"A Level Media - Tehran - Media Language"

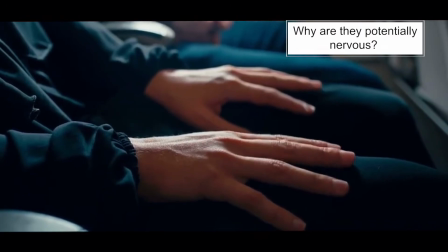249s
And that immediately raises questions. Well, why is she afraid? Should she be afraid?
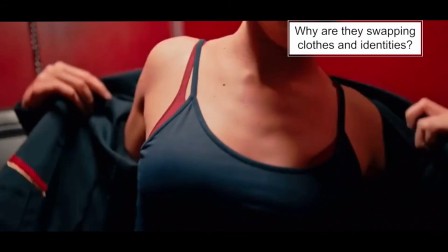254s
What's going to happen? We see the women meeting and swapping clothes at the airport, and that's not explained straight away.
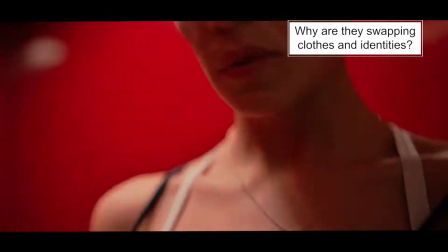260s
So it adds this mystery. Why are they doing this? What's going on?
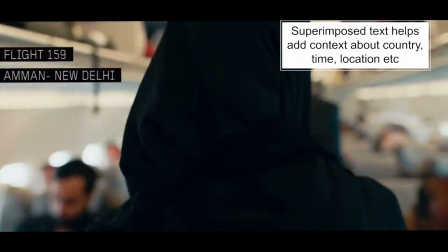265s
Superimposed text sometimes comes up on the screen to give audiences context about what country or location we are in.
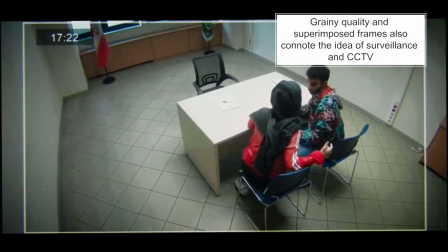272s
Likewise, grainy quality footage and superimposed frames around the screen help to connote the idea of CCTV and surveillance. There's the use of several different languages within this episode, and these audio codes help to set the context.
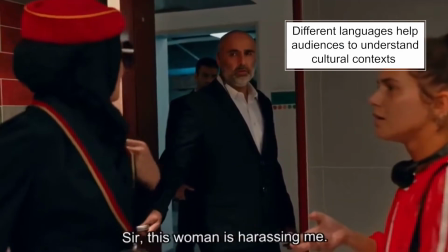288s
It tells us who's speaking, what country they're from, or what religion they're from, what culture that we are currently set in. But it also creates enigma and mystery, and it creates drama, because when people speak different languages, they might not understand each other,
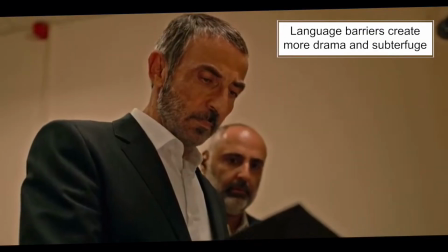305s
and this can create misunderstandings, especially when we as an audience either can or can't see the meaning of what they're saying in subtitles. Some of the characters speak English, some of the characters speak Hebrew, and some of the characters are speaking Farsi, which is Persian. The use of different languages adds to this feeling of this being a kind of global spy thriller, but it also adds realism as well, because people do speak different languages, especially at airports.
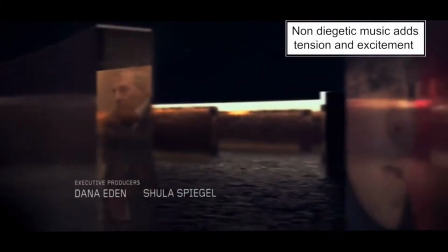333s
The non-diegetic music adds feelings of tension and excitement, and it helps to ramp up the drama at certain points of the narrative. And there's a use of Iranian instruments as well in some of this non-diegetic music, and that helps to add to the global context.
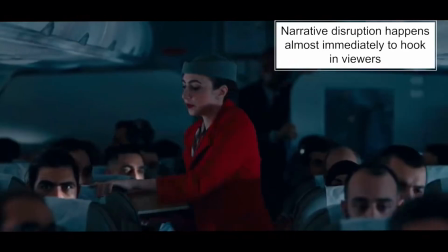350s
The narrative goes straight into the drama at the beginning of the episode.
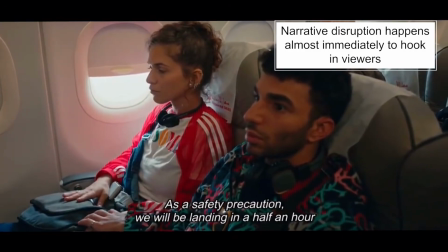354s
We know something is going to go wrong almost instantly, and that hooks audiences into the rest of the episode and the rest of the series.
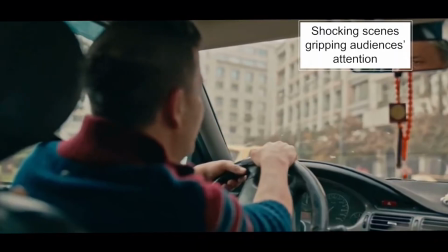362s
It makes certain scenes very shocking. You know, we see people staring at hanging bodies,
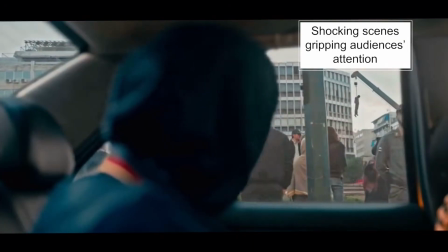368s
and that adds to this sense of utter shock for audiences, as well as the shock for the characters. It makes this feel like a very violent place, somewhere that is very dangerous. There's very clear binary opposition within the episode, primarily the opposites between the Iranians and the Israelis. And as an audience, we are very clearly positioned with the Israelis. And the binary oppositions are communicated through a variety of things.
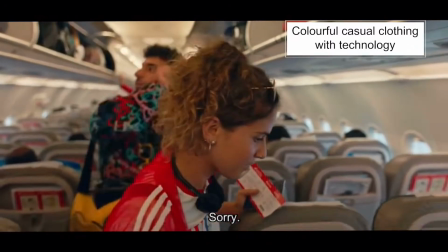397s
I mean, look at the costumes, for example, the casual clothing of the Israeli students.
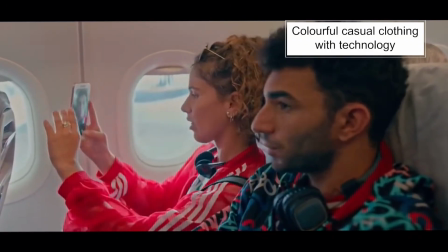403s
It's much more colourful. They've got technology. They're quite westernized in their language. And then we kind of cut to the Iranian people on the plane.
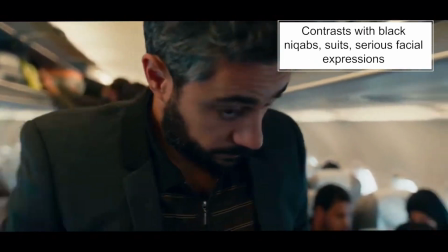416s
They're wearing much more kind of covered up cultural clothing, much duller, much more use of black colours, serious facial expressions.
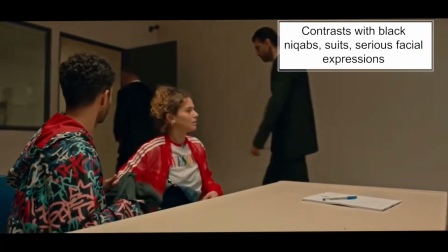426s
And the Iranian officers we see later on, again, dark black suits, very serious facial expressions. It creates very clear binary opposition between the two cultures.
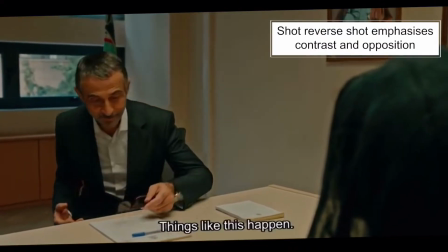437s
And during the interview in the airport, we get that shot, reverse shot, to emphasise those cultural differences. Lots of cultural codes in the setting to really help audiences understand where we are, and to create this feeling of this place being other, not Western, as being more kind of exotic.
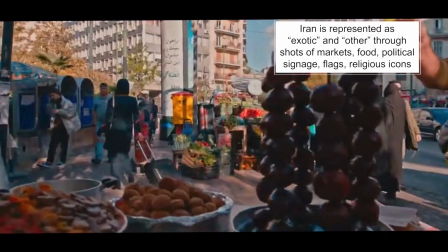457s
So for example, we see the markets, the kind of array of foods, some of which are very different to the foods we might encounter in Britain.
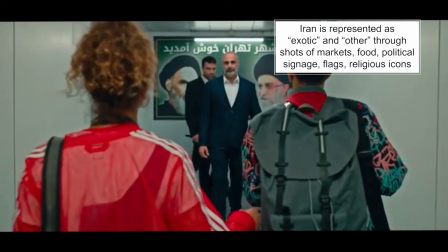466s
We see lots of political and religious iconography, lots of signage with different language on it,
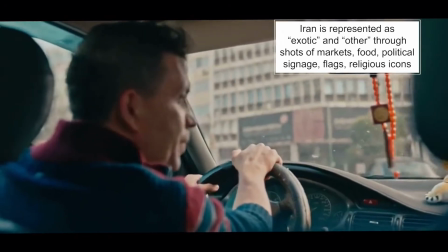474s
flags, for example, as well. And all of this helps to set the scene and encourage audiences to realise that we're in a very different place and a very different culture to perhaps what many audiences, particularly British audiences, might be used to. When we see the kind of government agents who are, I guess, in control of these spies and undercover agents,
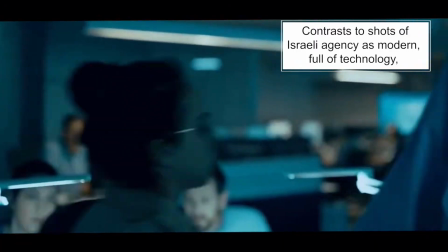496s
there's the use of colour.
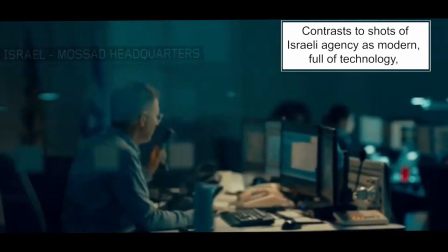498s
For example, it's very blue, very cold, desaturated colour grading, very utilitarian costumes and mise-en-scène,
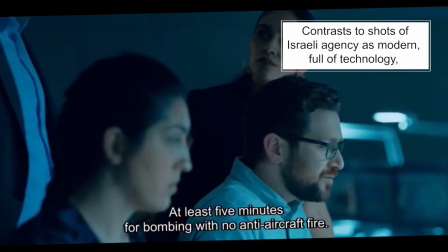507s
lots of technology. It makes it feel very modern, and it's a big contrast to the shots we see outside, the warm coloured streets, the homes. So it emphasises the very clear difference and the sort of segregation between these two different types of people. Obviously, the end of an episode is where it tends to get the most dramatic, because they want to end on a very dramatic cliffhanger normally to hook you in to watch the rest of the series. And this episode is no different.
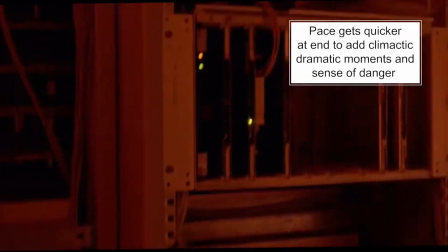535s
It's very fast paced, the pace ramps up, stuff starts cutting much quicker, which adds to this feeling of tension and drama.
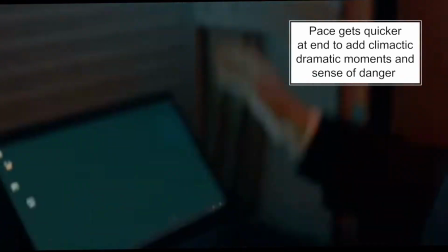544s
We get lots of very quick tracking in or zooming in on faces, which adds to this sense that they are very fearful and they're in danger.
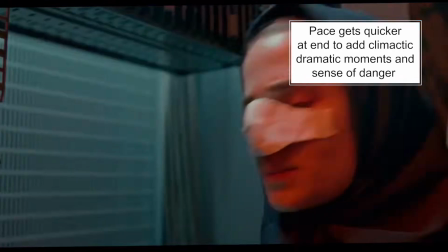553s
There's lots of the use of the colour red in the corridor, the red lighting, and that adds to this sense of danger.
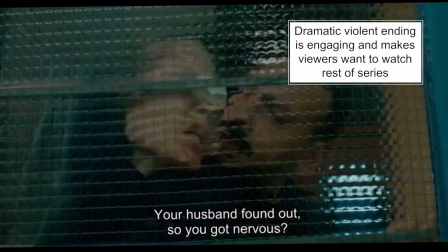560s
We see this very violent ending where the woman is attacked, there's an attempted sexual assault, there's a fight, and she then pushes him down the stairs.
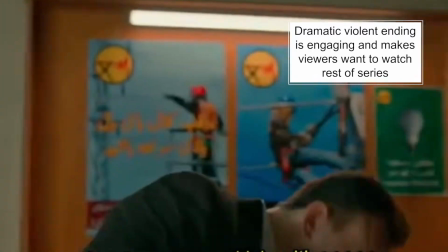569s
It's very exciting, very dramatic, and clearly
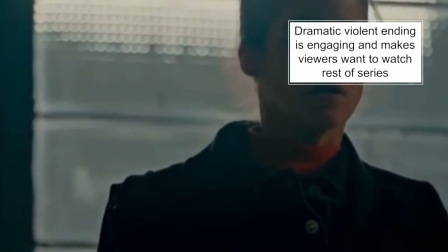573s
ends on that kind of cliffhanger enigma code of we need to watch the rest of the series to now find out what's going to happen to her. And this is a very common way of drawing audiences into the rest of the series. So that was my easy to understand guide to media language in Tehran. Don't forget to subscribe to my channel for other videos that are going to be relevant for you. And if you would like a video that I don't already have, leave a little comment below and I'll see what I can do.